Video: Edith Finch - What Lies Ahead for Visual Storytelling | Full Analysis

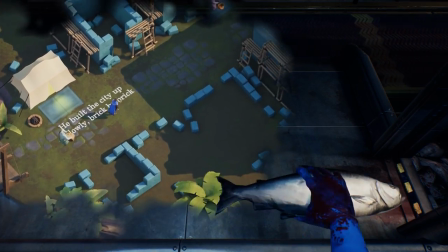1962s
There's that constant looming reminder that you are a cannery worker, that you're living a monotonous mundane life.
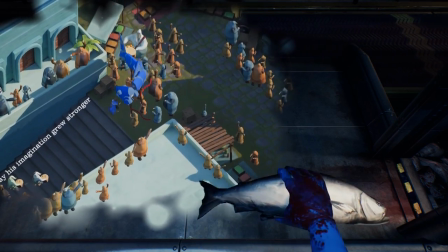1969s
There's also subtle reminders baked into the world. The blue chopped festival fish, the giant floating fish balloons, and even the color palette.
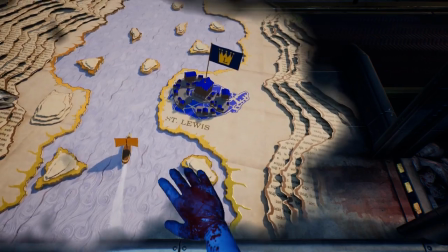1977s
Back to conquering. New Louisville, St. Louis, Minnie and Apple Louis, I love that one.
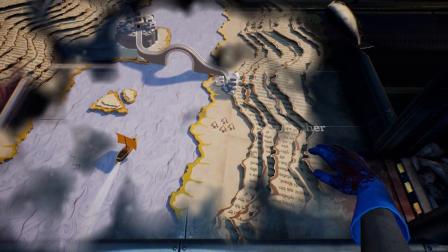1984s
Each place he sailed to and conquered, the further he sailed away from reality, until one day he forgot to go home from the cannery.
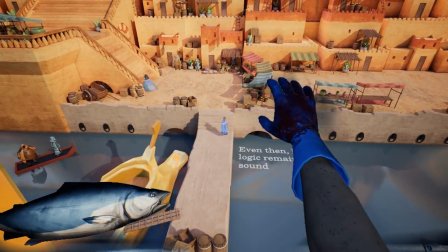1992s
After sailing the waters, the screen is now completely covered by his imagination, and the perspective changes to an over-the-shoulder view.
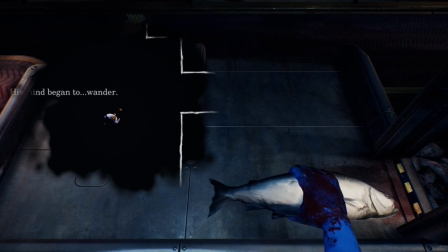2001s
Throughout Lewis's journey thus far, his imagination had taken over the screen further and further, as his imagination grew,
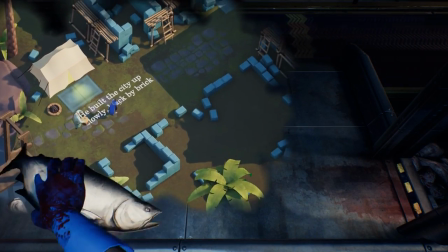2008s
as he regarded this world he had created as more and more real,
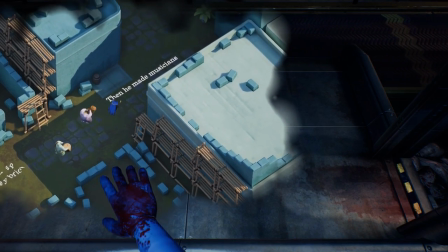2012s
as day by day he would prefer his daydreaming over his mundane and pointless job in life.
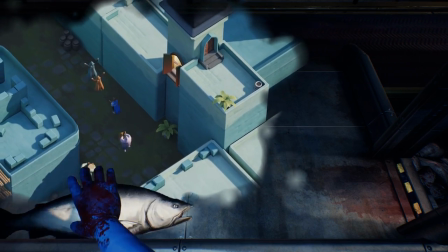2017s
Yet Lewis kept on chopping and chopping, Until,
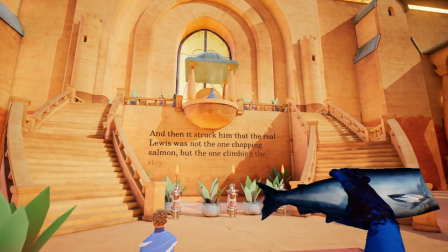2022s
Lewis became so lost within his world that at one point, he completely stopped.
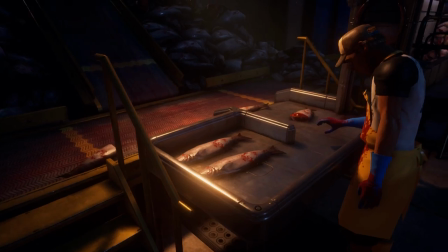2028s
We walked through the cannery to find out that Lewis had completely and truly lost himself.
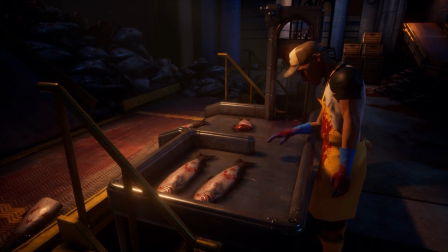2035s
Not only that, but this is directly reflected through gameplay.
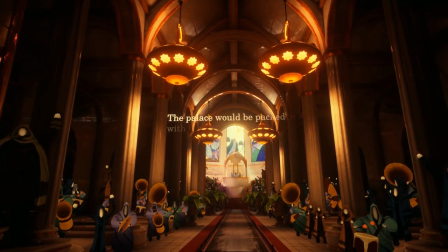2038s
You're now in first person, completely immersed in your own world, going through the motions even though there's no fish to chop.
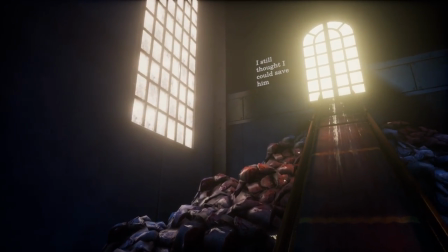2046s
This is further reflected through gameplay just by the fact that, as you proceed, this world has now become your reality with no fish.
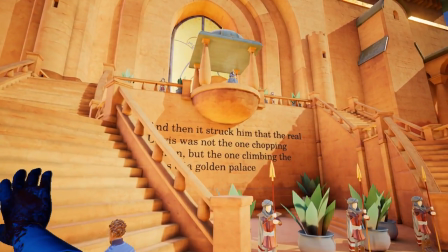2055s
You're no longer multitasking. You simply want to climb the steps of your golden palace and to be crowned a king of your own realm, of your own imagination,
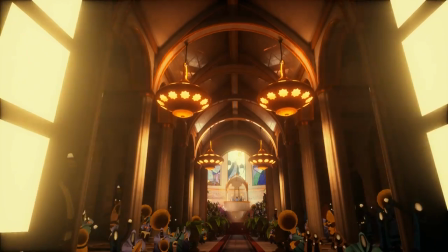2065s
of your own creations that you're so proud of, of your own reality.
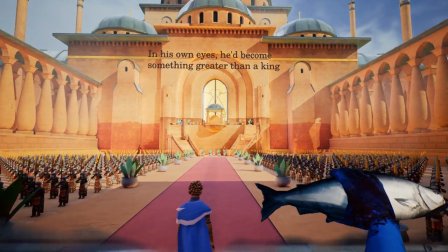2069s
You have become something greater than a king, which soon becomes overwhelming,
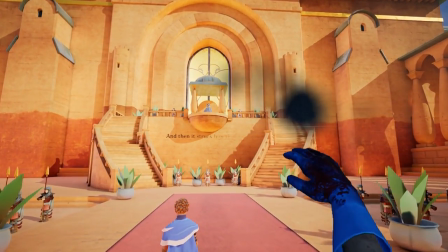2074s
Followed by the realization that the real you was not the one chopping fish,
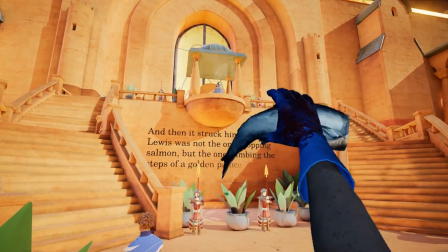2079s
but the one climbing the steps of a golden palace It pains you to remember yourself as the cannery worker.
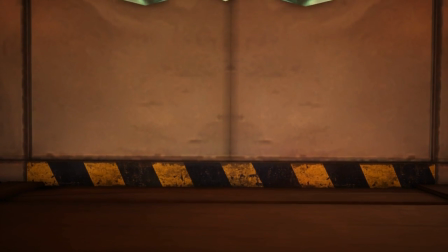2085s You start to despise yourself with a royal contempt And the rest I think you know Mrs. Finch your son was a kind man who will be missed by all of us who knew him
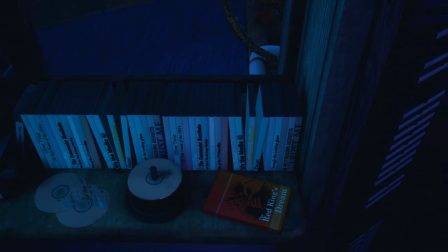2099s
We see a book on Lewis' desk titled The Red King's Dream,
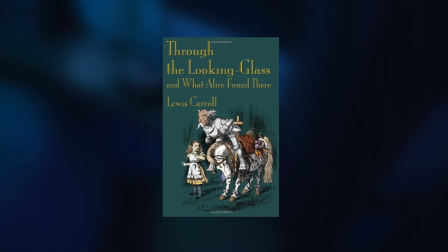2103s
which is an ingenious reference to Lewis Carroll's 1871 book Through the Looking Glass and What Alice Found There,
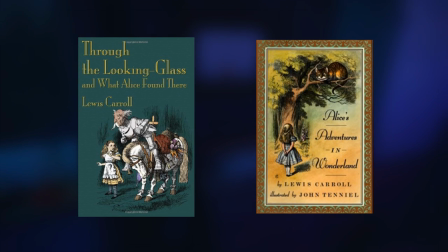2110s
which is the sequel to his famous 1865 book Alice's Adventures in Wonderland.
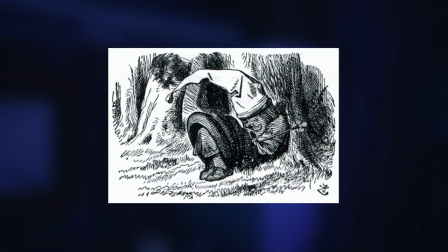2116s
In Through the Looking Glass, the king is sleeping under a nearby tree.
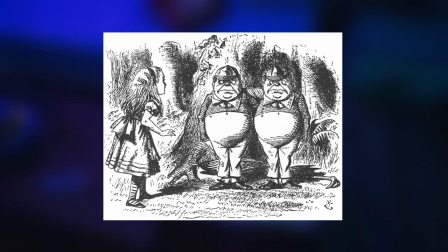2120s
Tweedledum and Tweedledee pokes at Alice with how she exists only as an imaginary figure in the Red King's dreams,
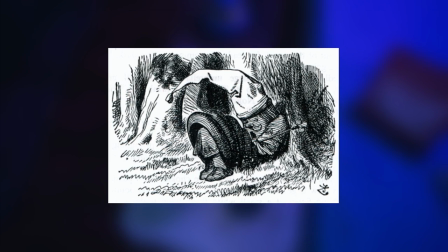2127s
thereby implying that she will cease to exist if he wakes up, saying she'd go out just like a candle.
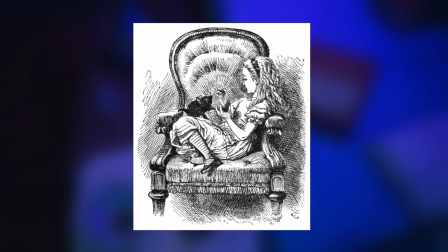2134s
In the end, that's exactly what happened. When the Red King woke, Alice wakes up in her armchair.
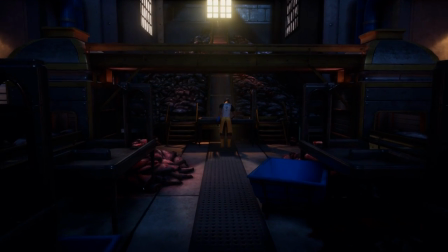2140s
In the same way, Louis was so depressed with who he was,
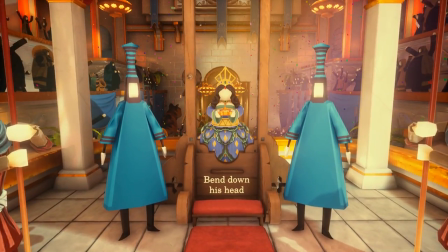2144s
he was so pained with the thought of Louis the Cannery Worker, that when he did wake up from his Golden Palace, he did in fact, cease to exist.
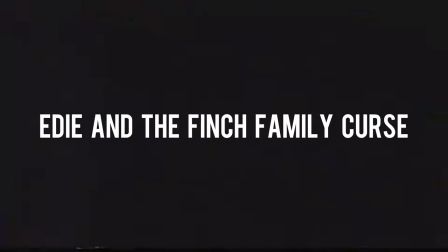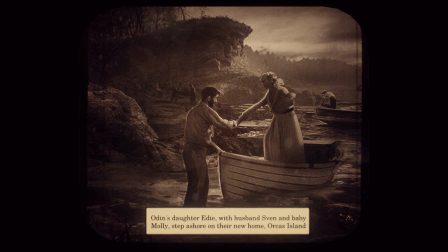2162s
Edith Senior, better known as Edie, is now an old woman who traveled with Sven and her father Odin to this island. She appears as such a nice lady, the only one who isn't trying to hide these stories.
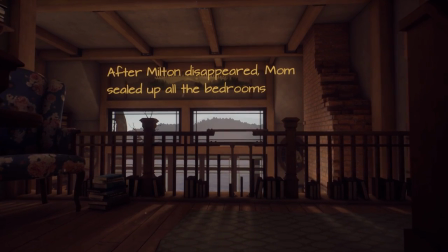2176s
This is further instilled into us in the beginning of the game by the simple mention of Dawn and how she sealed the doors to every room.
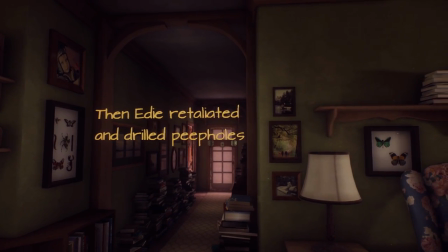2184s
And then later on, you might start to realize that every single one of these finches, despite seeing this in the beginning, are memorialized in their bedrooms with these shrines,
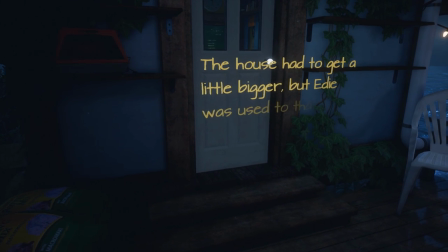2195s
so much so that Edie expands the house when Dawn comes back from India instead of offering any of the other rooms occupied by nothing
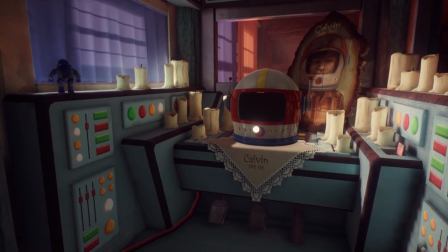2204s
but memories.